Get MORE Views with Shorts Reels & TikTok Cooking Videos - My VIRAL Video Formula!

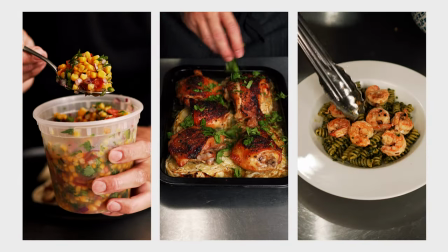Do you want more views? Well, here's a vertical video formula that I use to stop people from scrolling and watch till the end.
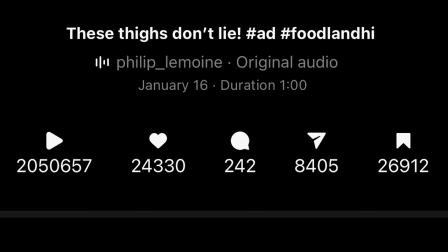I'm gonna deconstruct one of my Instagram reels that just hit two million views, shot by shot and sentence by sentence. So first you're gonna wanna open a notepad and number it one through 10. Typically a short vertical video is 60 seconds and that's roughly about 10 to 12 sentences long. Those first two to three sentences are gonna be your hook. Watch any viral cooking video from any creator with millions of followers and you will quickly notice that they all start their video with two to three sentences telling you exactly what they're going to make and then describe how it tastes or something that's amazing about the dish that's going to make you want
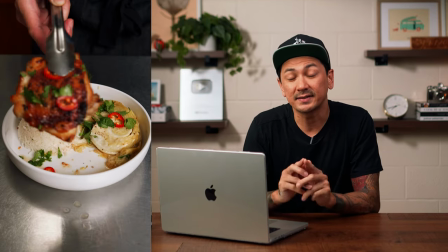to create it yourself. Here's the first sentence of the video.
Ayo, these thighs don't lie.
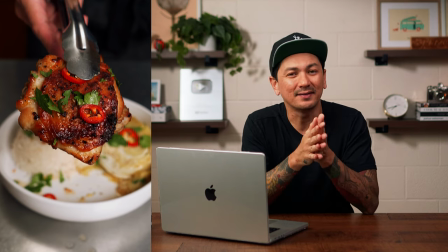So the very first shot of the video is of a chicken thigh that does not lie. And I hold it up to the lens of the camera.
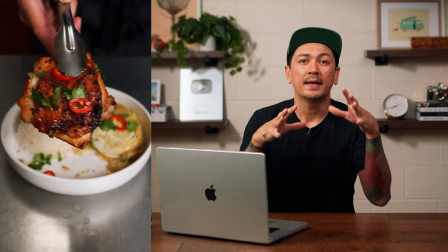And you'll also notice that there's a slight zoom as well. And it adds just a little bit more motion to the shot to draw the viewer in. The first sentence and shot are two seconds long. The goal of this shot is to stop the thumb of the person watching from swiping to the next video.
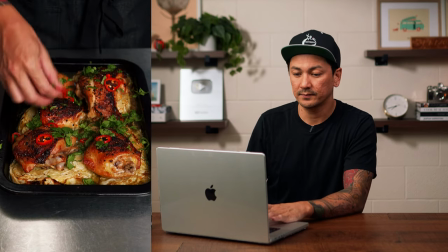The very next sentence is...
Marinated in coconut cream with fish sauce, these chicken thighs are packed with umami.
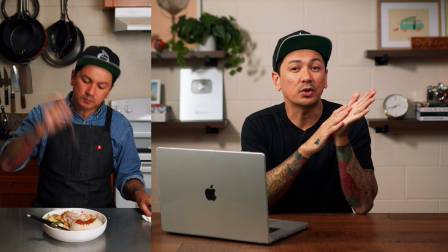So this next sentence is four seconds long. And the goal of this part here is to really drive that hook in.
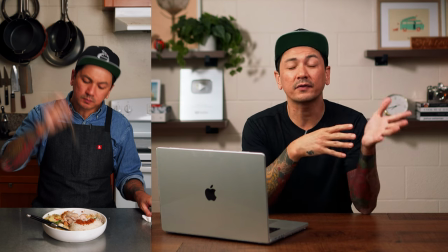I'm describing the dish a little and I'm giving you an idea of the flavors that you're gonna taste when you make it and eat it.
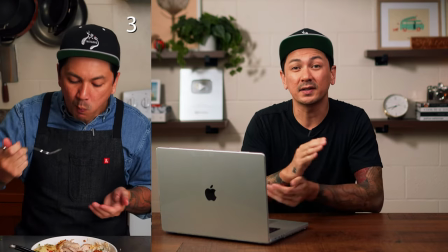There are four one second shots that play over this one sentence. Two of them are of the dish being garnished.
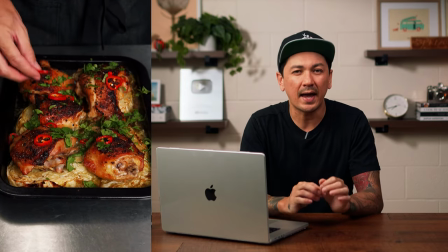And I add another slight zoom as I sprinkle toppings onto the dish.
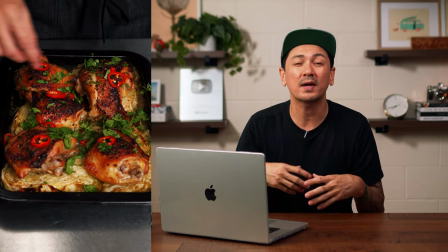These two shots are also quickly telling the viewer what they might taste or experience when they eat the dish.
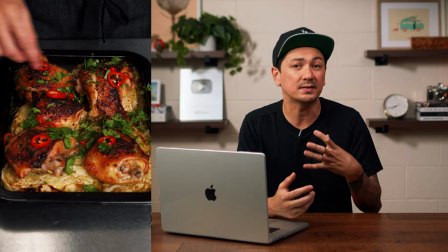Fresh cilantro and chilies would be a bright and spicy contrast to what looks like a savory chicken.
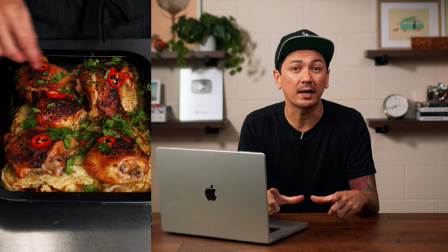They might also notice that it's cooked on a single sheet pan, which makes me think that it might be quick and easy to make.
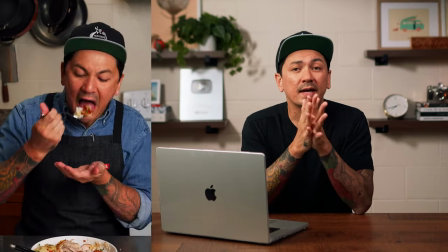And also, what's under that chicken? Hmm, I wanna know. The next two shots are of me eating the dish and then my reaction to the bite.
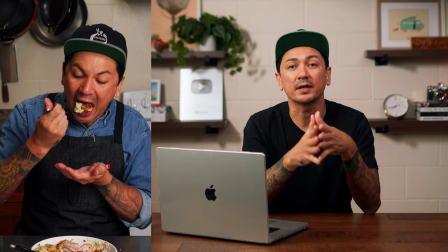Now, these eating shots are not necessary if you don't want to show yourself on camera but i do this more of like a branding thing for me i show my face in my videos so that people know that they're my videos faceless videos can be anyone so there isn't really going to be any connection made with you or your brand and the viewer if they saw a bunch of your videos over time and because my face is in my
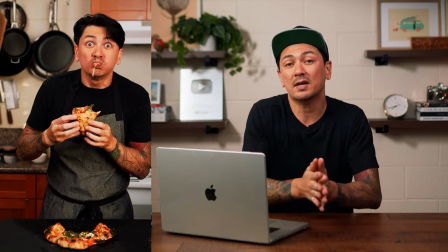videos they might see me pop up on their feed a bunch and then recognize my face and then after a while decide to follow or subscribe. Plus, at least if my video was stolen and reposted somewhere else online,
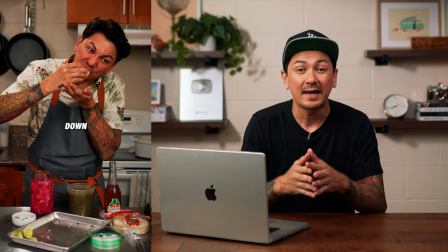it's still me, my face, and my brand that's showing up on the internet.
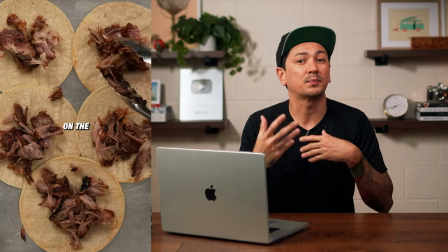Another shot sequence of this hook section of the video could be of the recipe being plated or you showing a nice close-up of a perfect bite.
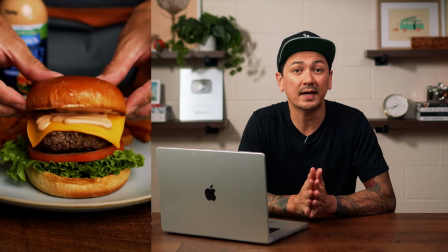Whatever you take away from this, just make sure that those first two to four seconds of the video are some sort of food porn style shot of the dish. Once Once you hooked the viewer in, you need to go immediately right into the recipe. No long-winded stories about shit, just dive right into the process of making the dish.
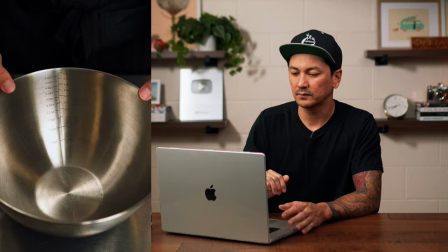My very next run-on sentence is...
In a bowl, combine an entire can of maikai, organic coconut cream,
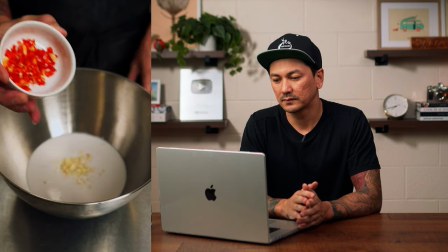with 1 inch of minced ginger, 4 cloves of minced garlic, half a red chili, the zest and juice of 2 whole limes,
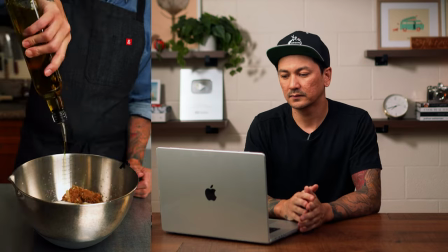a half cup of fish sauce, half cup of brown sugar, some olive oil, fresh cracked pepper, and give it some whiskey business.
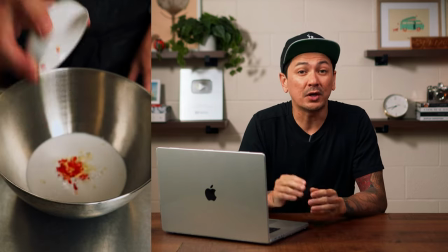For this part of the video, just start putting everything in the bowl or the pan. Don't waste any time with shots of you cutting onions or prepping the ingredients.
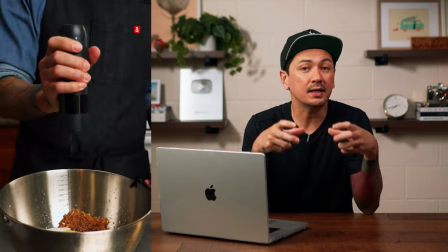Have all that prepped, measured, and in its own container and just throw it in the bowl. You only need to show something being prepped if it's some sort of special technique or something that's unique about the way that you prepped it for this specific dish.